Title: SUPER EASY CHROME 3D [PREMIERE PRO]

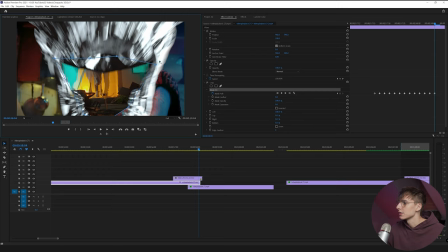[8:25]
I've seen some 3D asset packs in the past not have it. It does look kind of cheesy. So I really do like that they added that in.
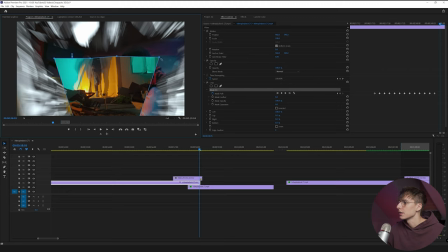[8:32]
So you don't really have to have a super, super perfect mask, but it is the better you do, the better it will look overall. And I think this is going to be the last frame where we can just kind of go all the way zoomed out. And if you can't see the points, you can go to fit here, go to something like 25 and just drag it out.
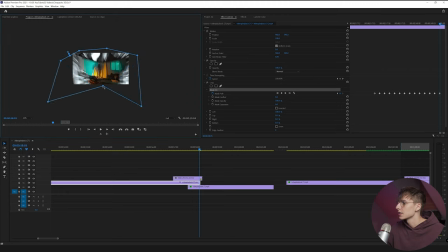[8:47]
I know that you can, it's not really supposed to be masked there, but I think it doesn't matter too much.
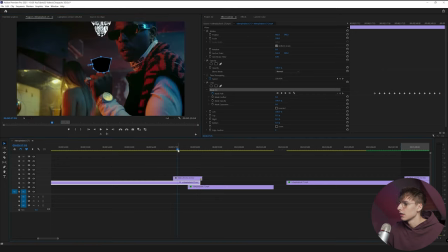[8:52]
You're not going to be able to notice. And then go back to fit. And then I messed up.
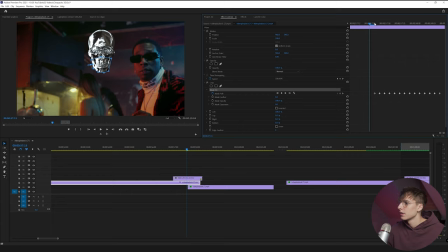[8:57]
Make sure at the first frame where you start, you just move the mask all the way out of the frame.
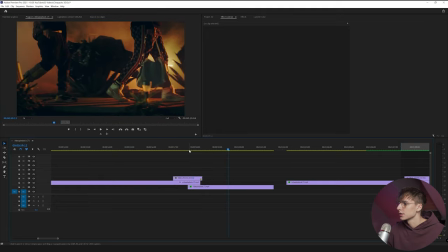[9:03]
So for example, here we are. That's a cool transition. It does have a jump cut right here, so that's why it looks a little choppy.
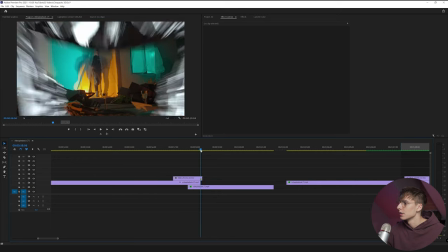[9:10]
I guess I kind of chose a weird time to do the mask transition, but you get the concept.
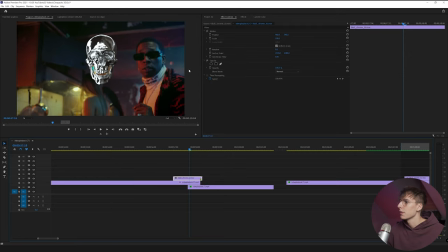[9:15]
Some things I would do to the skull just to make it fit in a little bit better is I like going to lumetri color on it and then going to the curves and as you can see there's some red and yellows and maybe even some blues in here so I'm just going to go ahead and just drag the curves up on the red a little bit and then maybe even the green just to give that orangish tint and
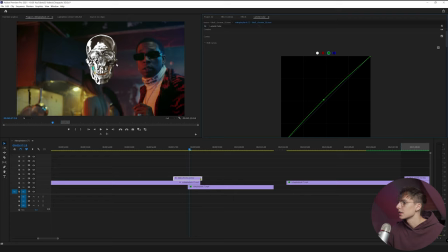[9:34]
you can see even just that slight little change right there kind of makes it interact with the environment a little bit more and just overall just look a little bit better in my opinion. You can also play with the overall curves and maybe just bring down some of the shadows a little bit because it does look like a darker scene. It's all really depending on your clip. Maybe it's like a super bright scene and you bring out the highlights.
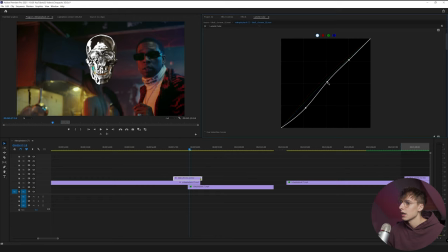[9:54]
But for our case, it kind of looks like it's a duller scene and you could probably benefit from just kind of bringing the brights out a little bit. You can even just go into the basic correction here. If it was a dark, you could bring down the exposure. Maybe we'll do that a little bit here. And you can see that it already blends in the environment a lot more.
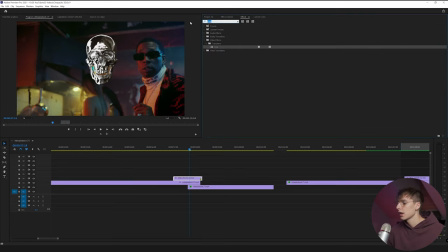[10:13]
Some other things you can do that I think are pretty cool is go into gradient. And I like using the VR color gradient and dragging that on. And then the point number here will affect how many points there are. So I'm just going to do something simple just to show you guys, maybe something like three here.
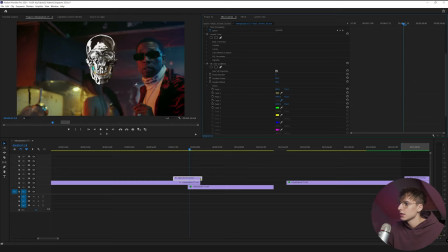[10:29]
So there's three different colors. And then I'll just choose colors from the scene. And then maybe red here. And then you just play around with the position. Just say the red's over here. Obviously, you want the red to be on the side of the skull then. Maybe the top left would be like the bluish side here.
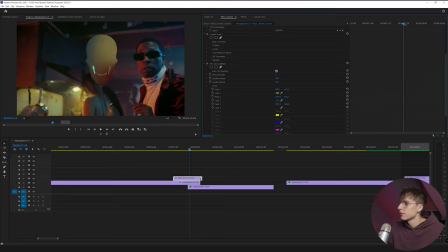[10:48]
And then we could bring that tannish yellow. Just got to find where it's at. And that's kind of down in the bottom left. Maybe just a little bit of that. Just a tad. Obviously, you don't want it looking like this. You would go down to the blending mode and maybe do something like overlay. And that's going to give it a cool look that makes it a little bit more interactive.
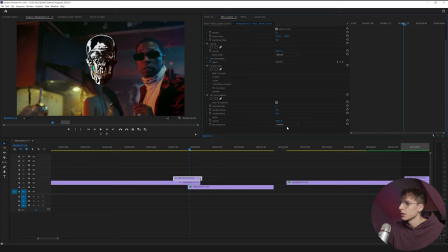[11:08]
You can turn off on the Lumetri color and you can play with different blending modes. It's all going to give you different looks. I liked overlay and then maybe just bring it a little bit down, like something like 70. So you can see that's what the default asset looks like.
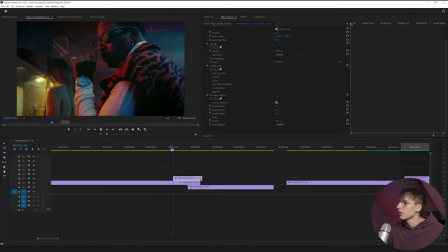[11:24]
It already looks pretty cool, but then if you just do a few little tweaks to it and make it your own, it has a lot more feel to it. It makes it look like it's a lot more in the video itself. And another thing you can do if you really want to get crazy with it and make it look like it's interacting with the environment, you can keyframe the position of the points.
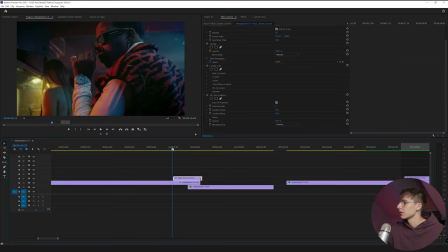[11:41]
But I don't think it's too necessary. I think it does a pretty good job making it look like it's here anyways. So that's how I'd use elements like that.
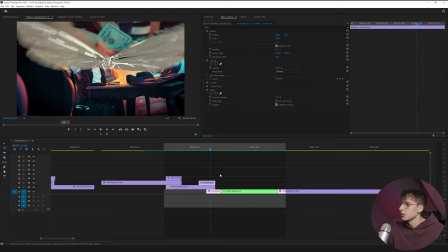[11:48]
You can see I did the same thing with the butterfly. I just went to a mask and just keyframe the mask here.
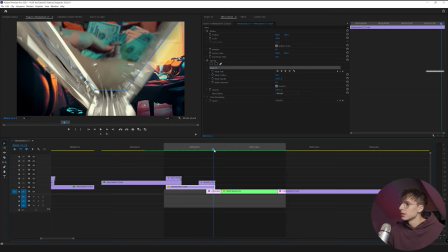[11:53]
You can see the butterfly just to match its wings flopping. That way you can see it exposes the next clip and flies into it.
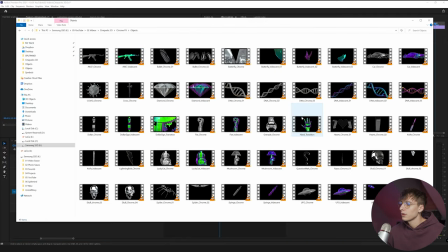[12:00]
I think that looks really cool. There's a lot of different elements in the object folder that kind of do the similar thing, the hand transition, a bunch of different stuff. You can even keyframe the 3D elements yourself and make your own kind of just like with animation.
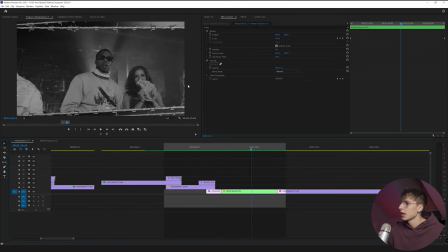[12:11]
Now I'm going to be going over how I did this texture shot, I guess you'd call it, with these barbed wire frames, that chrome 3D background, and then just kind of making the shot have some texture. So basically, you just want to find a clip where you think it would look cool.
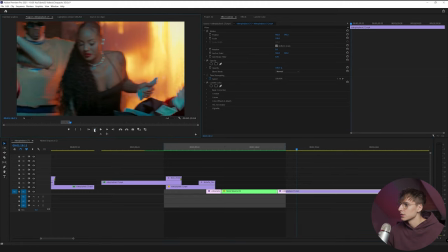[12:25]
We'll basically right next to the clip we just did.
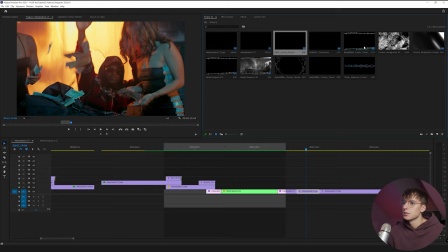[12:28]
So the first thing I would do is I would drag on some of the barbed wire frames or whatever you really want,
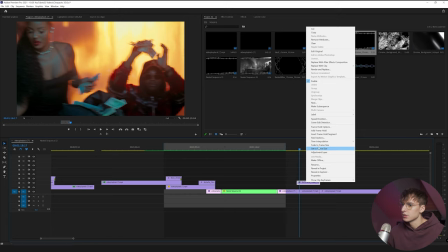[12:33]
I think, and then make sure to scale it to frame size because I'm working on 1080p timeline.
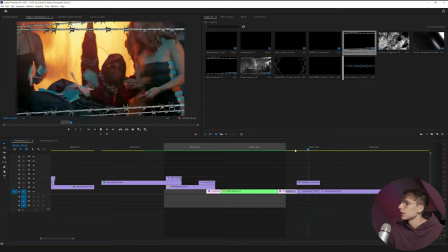[12:38]
The footage is 4K. So I just drug that on. It looks kind of cool. I'm never using overlays and stuff. I always like tweaking them anyways. I never really like just dragging on assets and leaving them completely unique. I think it kind of takes away a little bit of creativity.
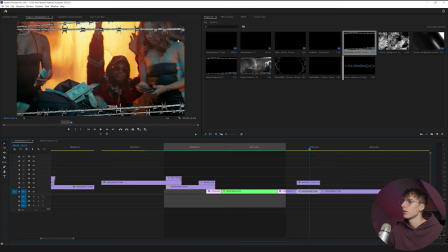[12:53]
So I like using these to enhance the video and you know make your own effect and stuff with that so for example something i would do is maybe go to crop and use that crop tool that i was talking about earlier i would just crop out the chain so where it kind of
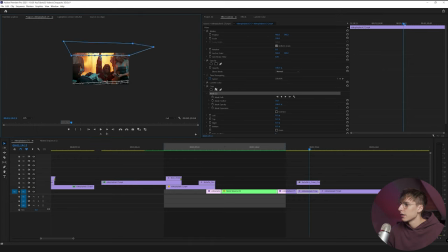[13:07]
goes there and then i make another i'd make another mask and just have it match that and then turn down the mask feather and then go swipe left on it all the way.
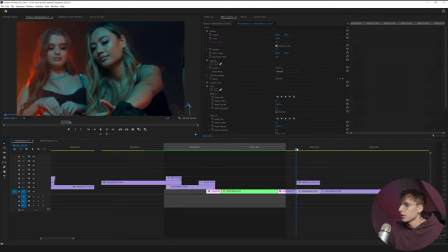[13:22]
So the left is at 100%. And now you can see when you play it, you have some black bars.
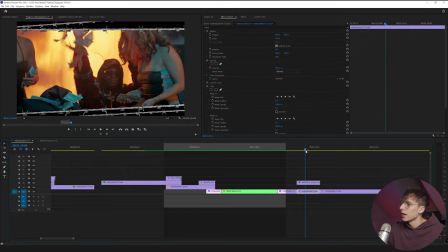[13:27]
And that's looking pretty cool. Now it looks like it's like, you know, hitting behind the barbed wire. That's already a next step. I think what I was doing when I came up with the effect that I had earlier is I just like that the barbed wire was kind of dull and like grungy.
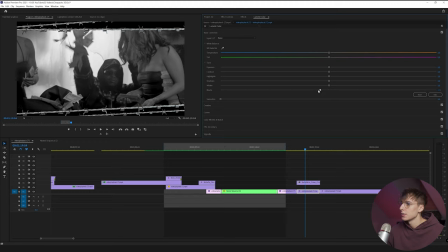[13:42]
So I took that element and turned down the saturation here. And maybe just made it a little bit more contrast heavy, just something to have that grunginess to it. And then another thing I would do is maybe add some, some grain or some noise to the video clip itself.
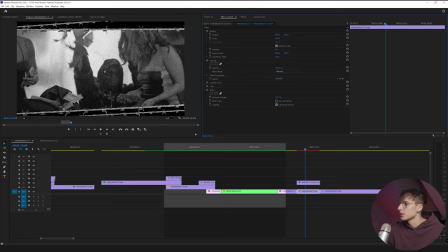[13:59]
That would turn off color noise because there's no color in this footage. And then just drag up to something you think looks good.
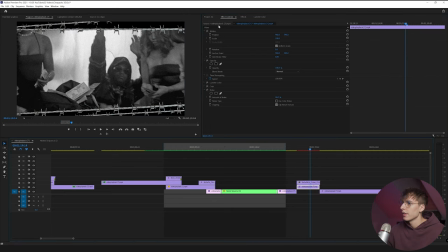[14:05]
For me, I think like 26 is looking pretty good. That's pretty cool looking. And then this is where I'm going to use that Chrome background that we were talking about earlier. It's just in the background options in here and I'm gonna drag it behind and scale up the frame size.
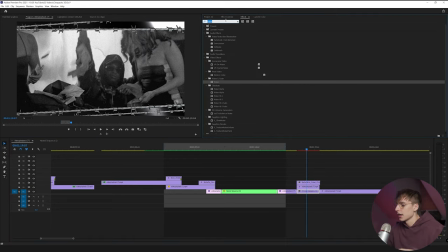[14:20]
And it looks cool like that. But again, I always like tweaking assets and kind of to make it seem like it's fitting in the scene a little bit better. I'm gonna use some Gaussian blur and then repeat edge pixels and just kind of blur it a little bit. So it has more of like a gradient look.
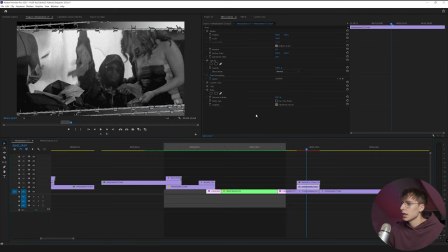[14:35]
I think that matches the scene a little bit better. And I'm just gonna copy and paste that noise that we took from that clip. So it matches the vibe of the background here. And I'm actually going to do the exact same thing, copy the noise over to that barbed wire. So the barbed wire is a little bit more grungy as well.
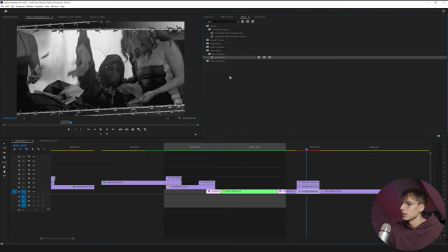[14:50]
And then I'm also going to add some gaussian blur to the barbed wire, but make sure I bring that above the noise. So the noise is on top of the blur. And then I'm not going to go too crazy with it. I just want it to be a little out of focus.
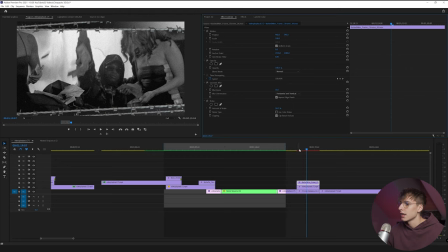[15:03]
So it's like, you know, you're kind of like, what, what is it at first, I'm going to make it like 10. And then I'm actually going to keyframe it down towards the end, like,
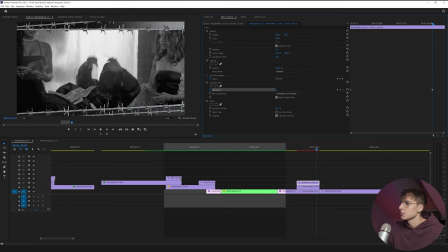[15:11]
still not perfectly in focus but just a little bit out of focus like three and
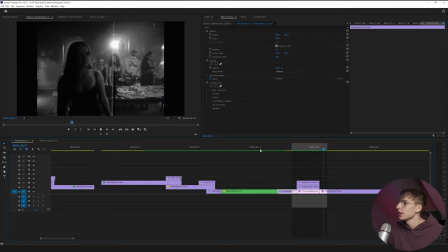[15:15]
then rendering that in and out you can see you get this cool look here you can obviously tweak around whatever you want and make it
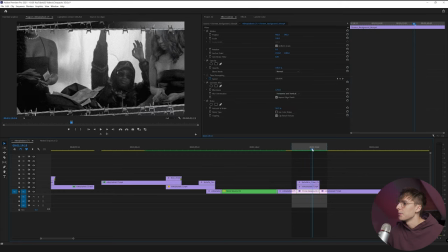[15:20]
your own effect but i kind of liked that concept of the the barbed wire kind of making black bars but then not actually being fully black and just the grain and the blur of the clip and then if you even wanted to go crazier you could like nest the overall clip and like
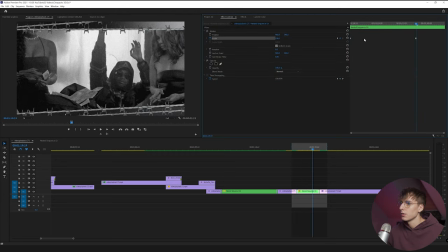[15:36]
scale it a little bit like and then have it pan out. So the whole thing, the barbed wire,
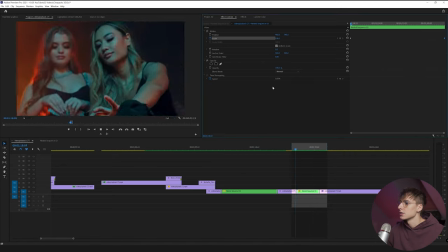[15:43]
the background and the clip all kind of are moving together and kind of makes it just seem like a more overall clip.
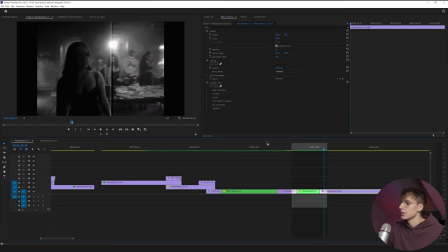[15:51]
But yeah, that's pretty much how I used the frames.
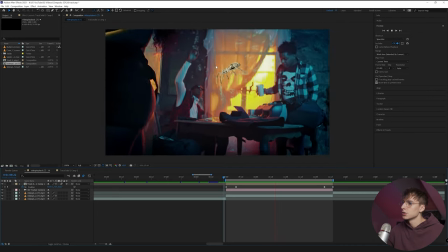[15:54]
And then lastly, I'm going to be showing you guys how I did this 3D motion track clip here with the spider and just animated them down.
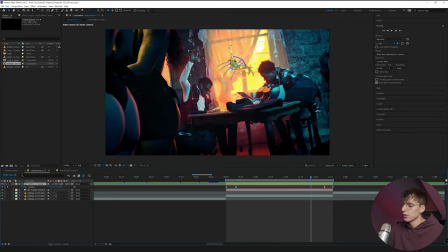[16:02]
You can do with any of the 3D assets. So the first thing I'm going to do is just delete what I had here.
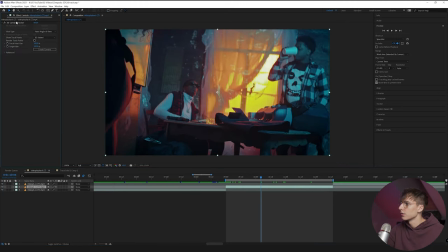[16:07]
And basically, this is just the clip, right? I'm going to go ahead and delete the 3D camera tracker. So there's no effects or anything. It's just basically one clip, two clip, and then a third clip. So the middle clip right here, the second one, is the one that we're going to do the 3D camera tracker on.
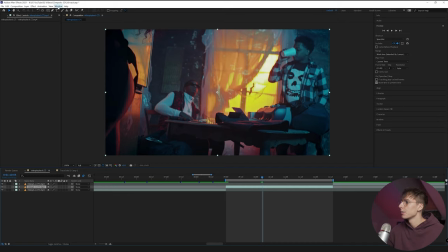[16:20]
And then you're going to need to locate the tracker tool. If you don't see that on the right-hand side, you can go up here to window and locate tracker, and then it should pop up somewhere on your screen. Make sure you're selected on the clip that you want to motion track, and then just click track camera. That's pretty much it for the 3D motion tracking part. It's really simple.